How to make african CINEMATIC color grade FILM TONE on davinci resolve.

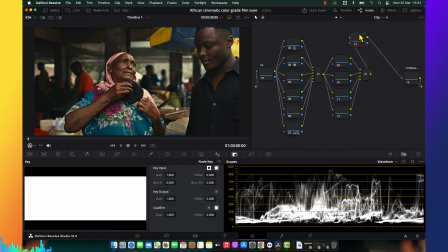So here, what I'm going to delete, I'm going to add another note, and I'm going to reduce intensity.
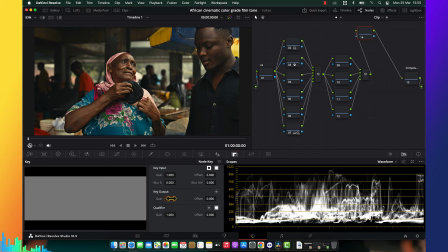The reason why I'm reducing intensity when I apply my LUTs is it because I'm apply LUTs inside of a color space, and this is what I mentioned before. You guys need to apply LUTs inside of a color space, and this is what happened.
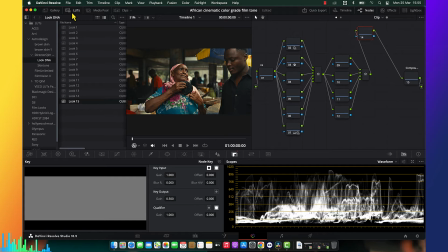So you see that, like the way that we working before, we apply LUTs outside of a color space, and this is why we leave it 100%. But is it because we are doing inside, we don't want the intensity or the overdoing this as LUT? So you have to do this way. So if you guys bought my LUTs, this way is going to be easy for you.
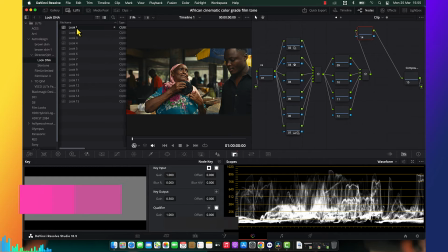So I'm going to look at the LUTs that are working nice to me. I want something that's give me a little bit of warm, not cold. Something like this.
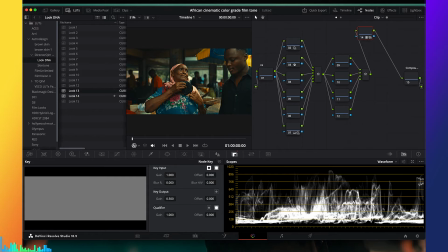Oh, this is beautiful. All right, so I feel like
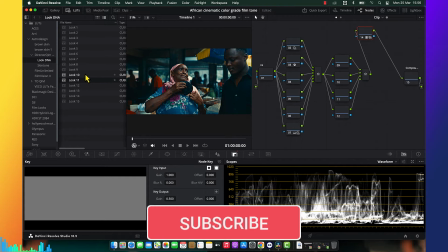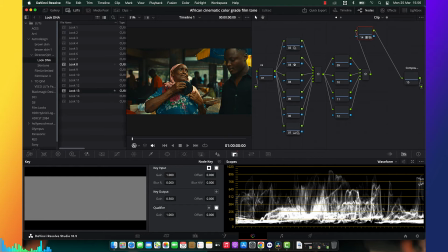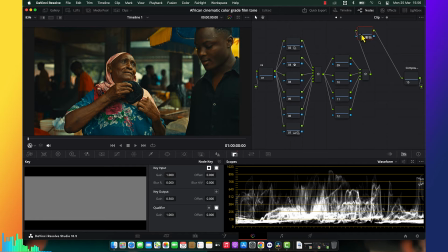this is giving me a better result, but I'm not going to do in here. I want to do in period stuff.
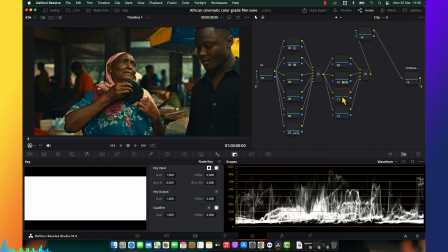So whenever I'm going to do or twisting beyond that, it's not going to change the color of a.
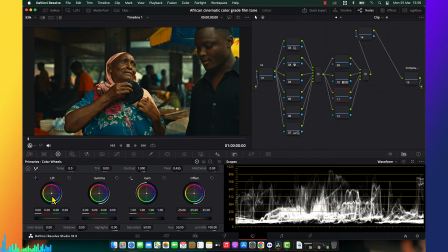It's not going to change the color of a LUT, or not going to affect the root. So what I think I want to do is pulling my not lift. Let me use log. Put my shadow into greenish pot so that I can have a good
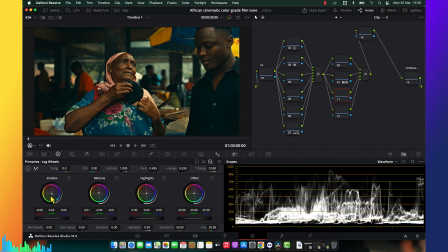separation, and also like this I have a very further separation.
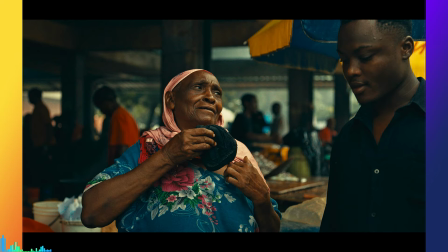Look how beautiful we create. So look at the before and after. We do a little bit of aspiration or splitting thing.
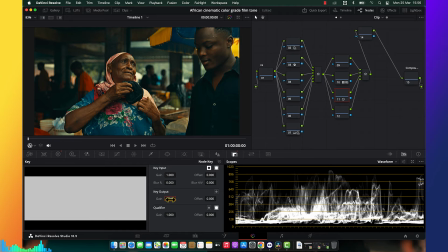So I'm going to reduce the intensity because I really want to enjoy that's warm.
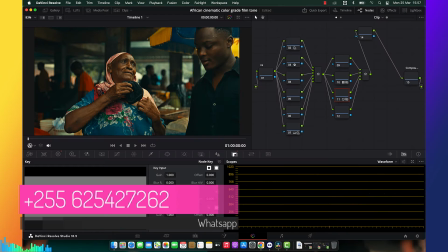So it's going to be a very less effect, like 0.3, stuff like that.
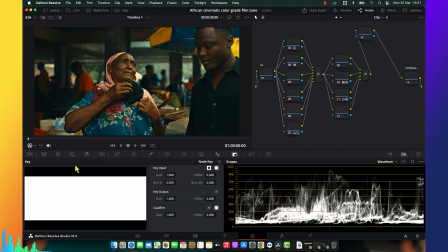And also I'm going to increase
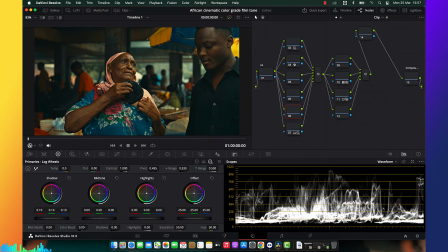I'm going to use shadow to pull off to make it look washed out, because the cinematic often looks washed out. This is it. So I'm going to deal with the skin tone.
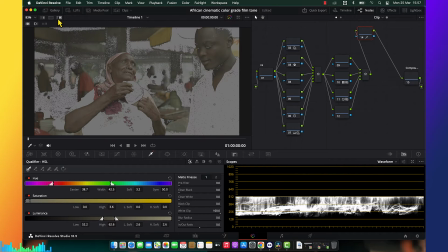I'm going to qualify the skin like this, boom, and I'm going to denoise it. Alright, so I'm going to reduce
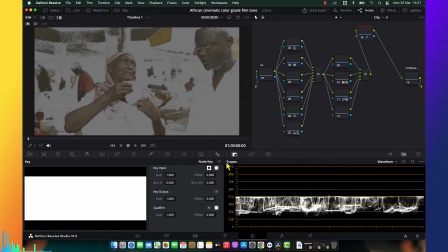range of it, so I'm going to also reduce the intensity 1.5.
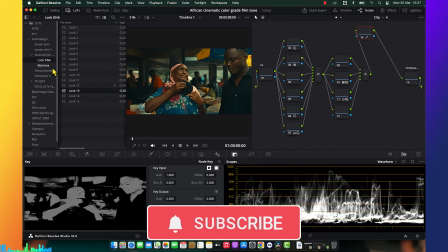Here I'm going to use one of my Skintone LUTs until I'm getting that darky chocolate skin tone.
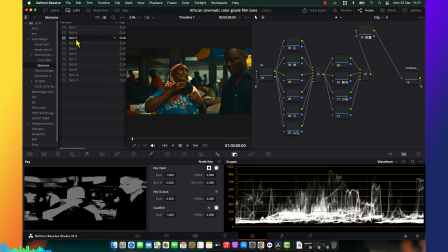This is it. Look at this skin tone. Look, skin tone number 2 is really working awesome. This is for white people. Skin 5, skin 6. I really love skin 6. It looks very, very, very beautiful.
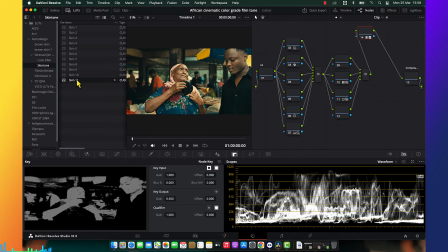Skin 9. Wow. Oh my God. This is the skin tone that I want.
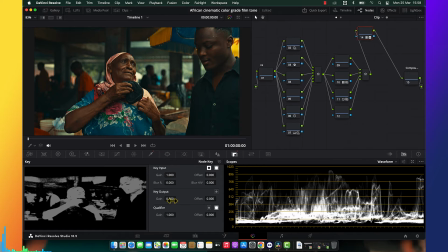This is the type of skin that I want. So I'm going to reduce intensity something like 0.3.
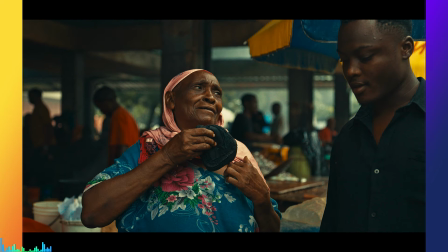Look at the skin tone. Look at before the skin tone was yellowish. Now the skin tone looks very chocolate and oh my God, I can't even talk much.
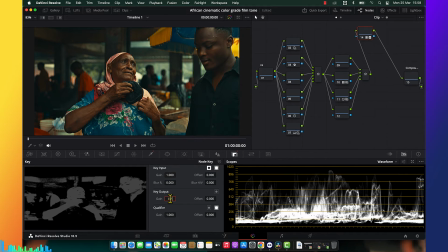Let me put 0.2 to be very less. Look at the beautiful of a picture that we got from the skin. Look how perfect it is.
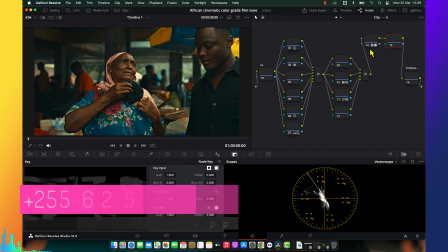So after doing so, there's something else I want to do to make this picture look very, very, very, very amazing.
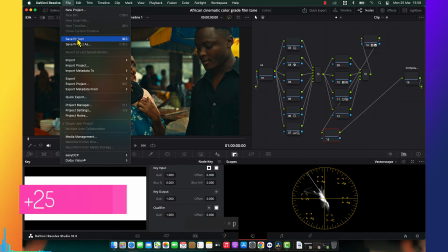All right, I'm going to do
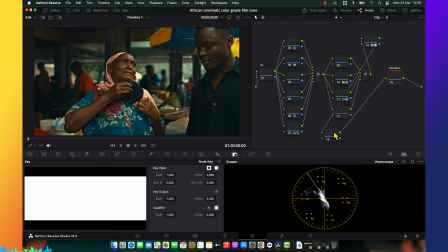effective to make the picture looks very very pure cinematic.